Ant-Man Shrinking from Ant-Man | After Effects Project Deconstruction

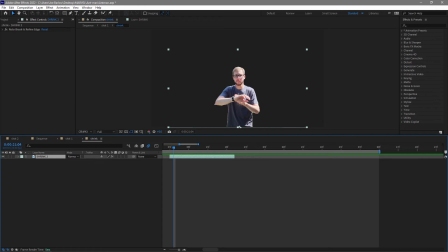498s
when i scaled down so what i did was export this as a png sequences we've already seen and then i would have brought it back
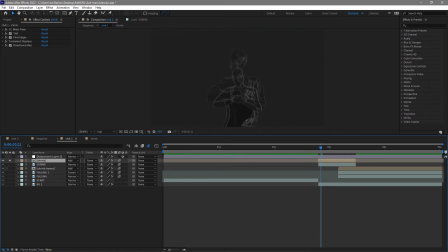506s
into after effects and added these effects here so if i just solo this we can see what we end up with so the first thing we want to do is of course add a find edges now this is what gives us our outline and when we put that on add you can see that
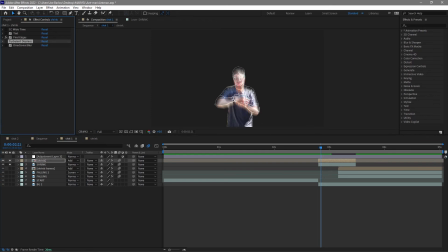524s
outline looks great the other thing we want to go ahead and do is add some turbulent displacement this morphs it around a little bit makes it look a little bit off a little bit sort of smoky almost then we add a bunch of directional blur this is gonna help blend
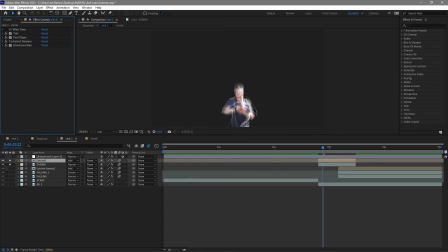541s
it all together especially when there's multiple versions of that I added a tint just to sort of make it a little bit more whiter because when you do the find edges on its own you do end up with little tiny bits of other things in there it's not quite just edge of this orange and
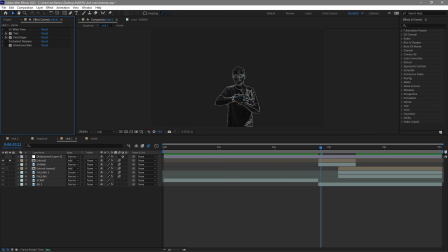557s
this blue so with that tint it just made it all white which is exactly what we want and then the most important thing of this is the wind time cc wind time so if i turn that on you can see there's loads of me now and this is what drives this entire effect
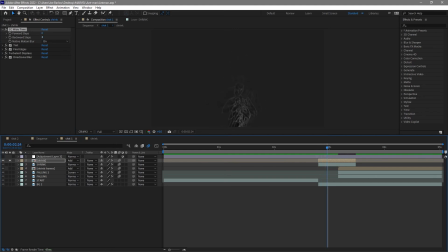573s
the find edges to get the outlines and then the wind time um just to sort of add some extra frames in and this this takes a look at your footage and sort of picks out frames from whatever you set it to so this is backward steps three I can I can extend that I can I can
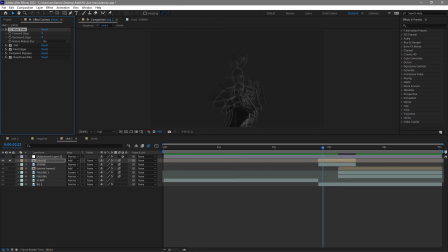591s
change the forward steps and this gives us that sort of echo we feel
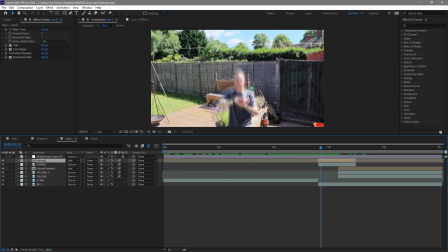595s
as it's falling and that gives us a nice shrinking effect
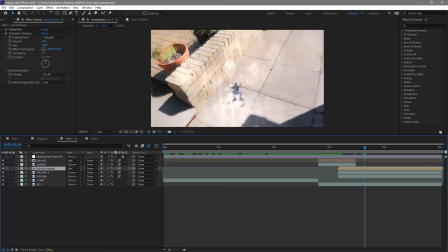600s
of course this one here built pretty much exactly the same way apart from having to PNG sequence it so we can bring it back in and
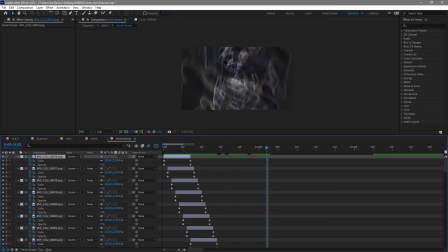609s
scale to it afterwards but other than that exactly the same
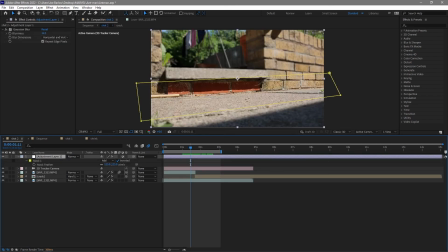614s
and And that gives us our nice Ant-Man sequence.
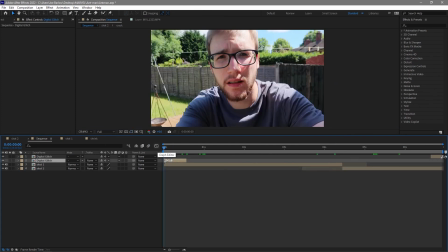619s
I added some glitching at the start just to sort of make it look like I'm messing with the camera a little bit more.
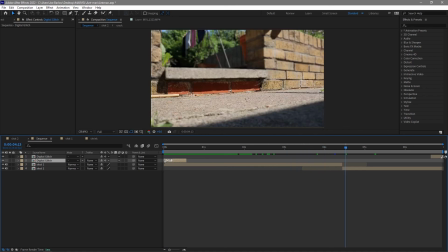624s
But that's it. That's everything we need to know about Ant-Man. I'm going to go ahead and play this version and my original version from when the film was released. So stay tuned for that and thank you for watching.
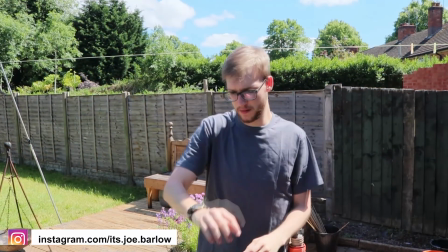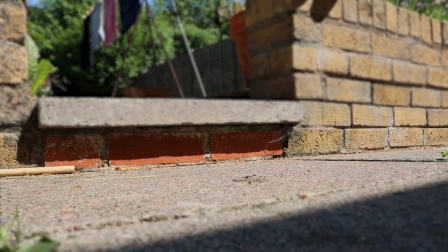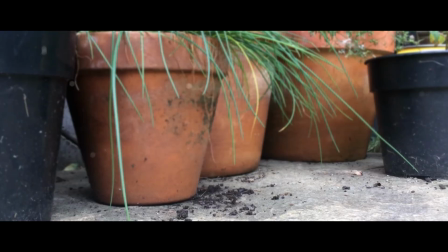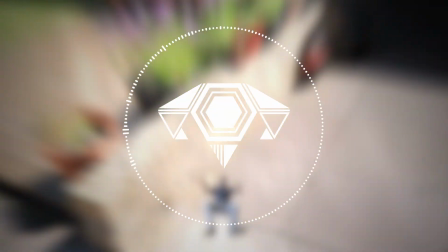652s
So that was my attempt at recreating the Ant-Man shrinking effect from the film Ant-Man. as mentioned at the start of the video i
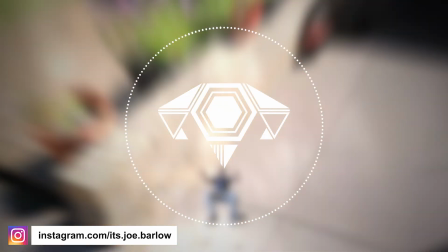659s
am uploading these over on my instagram first so do make sure you follow me over there and if you've enjoyed the video then make sure you're subscribed here
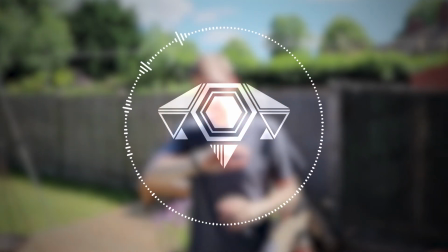666s
uh so you won't miss a thing until next time thank you and goodbye